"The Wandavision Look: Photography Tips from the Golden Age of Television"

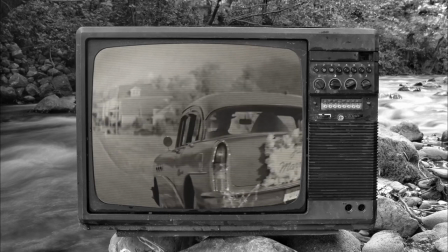Heavenly shades of night are falling, it's twilight time.
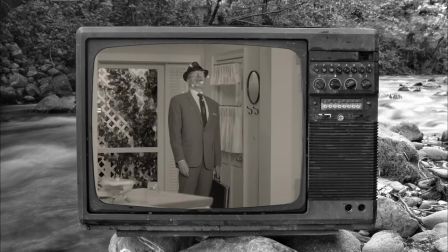WandaVision doesn't look like your average superhero show.
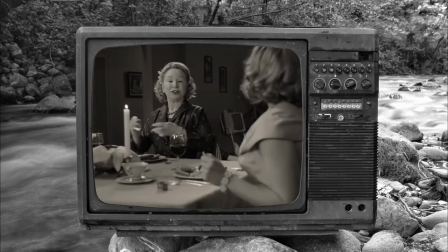The first three episodes are a copy, I mean tribute, to American sitcoms of the 50s, 60s and 70s.
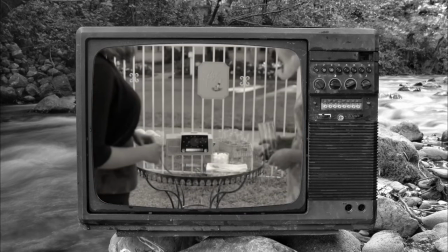There's so much visual history packed into these years, and it's refreshing to see a modern recreation of these eras.
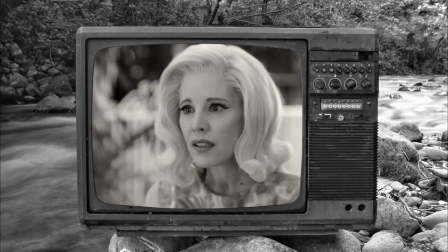How can photographers in turn pay tribute to WandaVision? What photographic techniques can we learn from over three decades of television history?
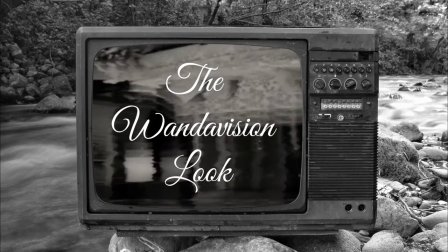Let's find out. In this video I'll be focusing on the first two episodes of WandaVision.
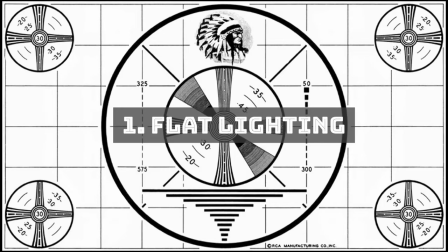The first thing that separates sitcoms from other TV shows or films is
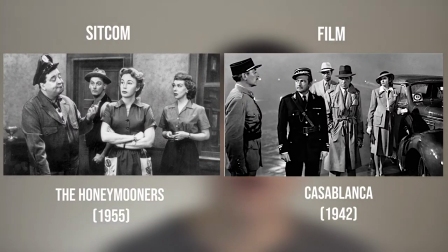the lighting and to see the reason why you need to understand how sitcoms developed. The first major sitcom, the one that became a blueprint for all to follow is I Love Lucy, which ran from 1951 to 1957. Sitcoms were different from other shows at the time, because they were filmed in front of a studio audience. And because of this, TV crews had to upgrade their production to keep up with the demands of filming a high volume of episodes in front of a live audience.
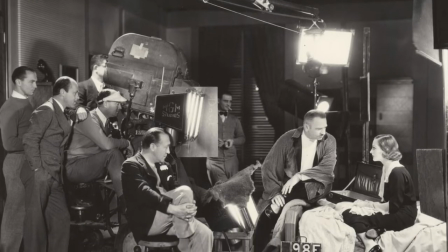Hollywood films at the time used the single camera mode of production in which each shot and camera angle is taken with the same camera.
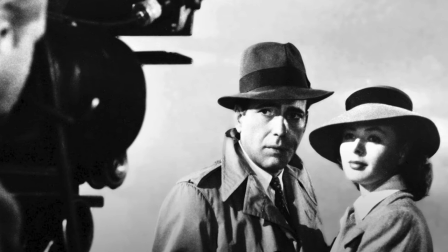This gives the director more control over each shot but is more time consuming
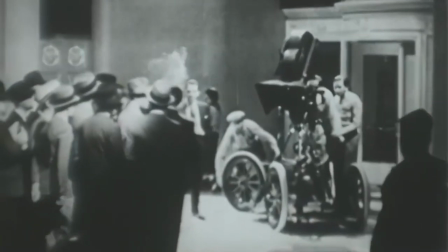as the camera needs to be moved to reshoot and relight a scene from a different angle.
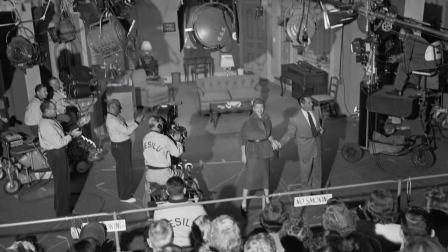Reshooting scenes in front of a live studio audience is not an efficient nor entertaining
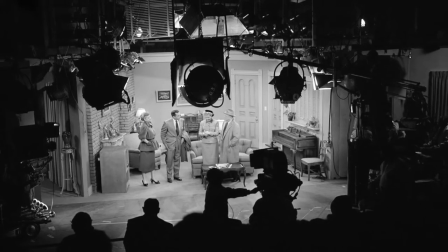experience and so I Love Lucy made use of a three-camera setup.
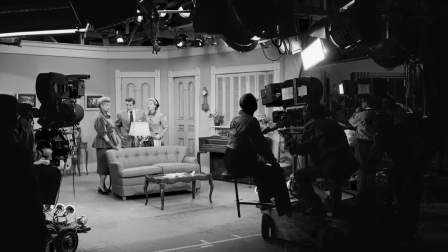Cameras were set up on mobile platforms and would simultaneously shoot three different angles of a scene.
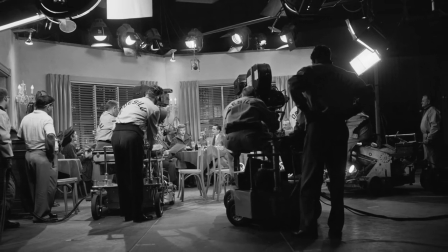This significantly cut down on filming time.
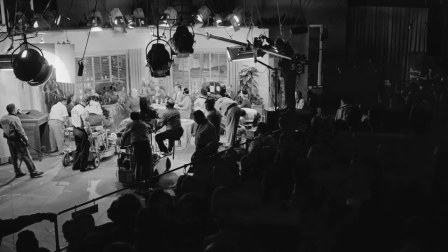A typical 22-minute episode could be shot in 60 minutes, while feature films took months to shoot. However, a three-camera setup introduced a new challenge. The lighting now had to be even across all three camera angles.
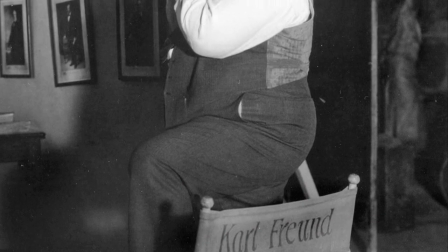Cinematographer Carl Freund was instrumental in developing a way to uniformly light
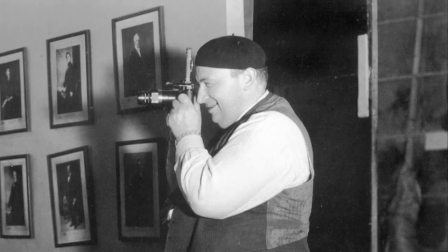the set so that each of the three cameras would pick up the same quality of image.
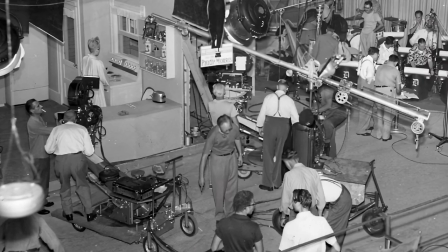Strong overhead lights were used to minimize shadows and contrast. As a result, you don't see deep shadows in I Love Lucy. Instead you'll see the images are low contrast with several shades of grey, maybe even 50 of them.
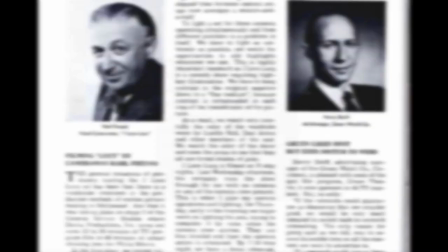Another reason for having this high key look is that when the image was broadcast, each stage of transmission would deepen the contrast,
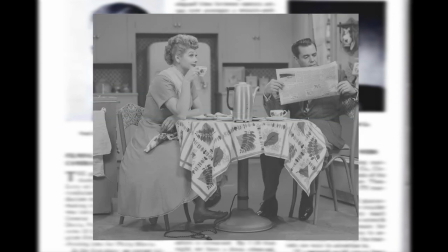so having a low contrast image to begin with would ensure the quality of the final transmission. This low contrast look was so important that cans of white and grey paint were kept on set to paint out shadows that were too dark.
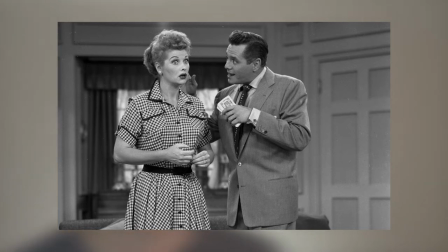Wardrobes for the actors were also carefully selected to avoid high contrast colors.
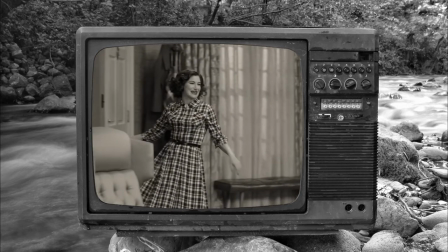This This approach was replicated during the first episode of WandaVision. You can see the low contrast look with flat lighting,
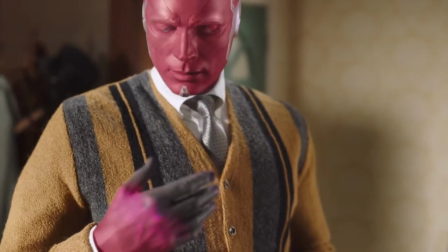and they even had to paint Vision blue instead of his characteristic maroon
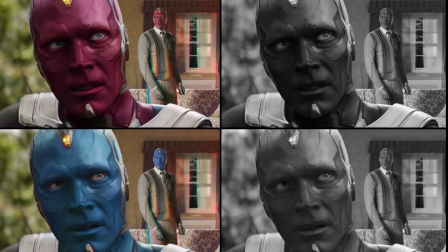colour in order to reduce the contrast in the final black and white image. How does this apply to photography? Well you rarely see low contrast images in photography. Having a moody high contrast look is a lot more popular. Flat lighting is seen as dull, two-dimensional and undesirable. But there are a few circumstances where having a low contrast look can be a sensible photographic choice.
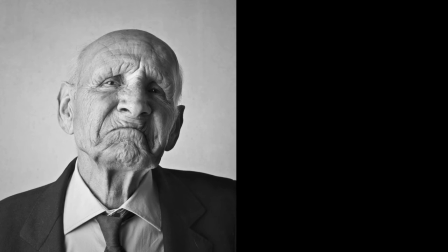In the case of portraits, if the skin of your subject has features that you'd like to hide such as wrinkles, acne or scars,
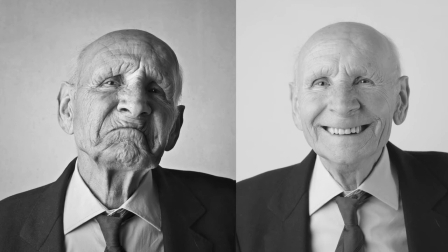low contrast will mask them instead of highlight them.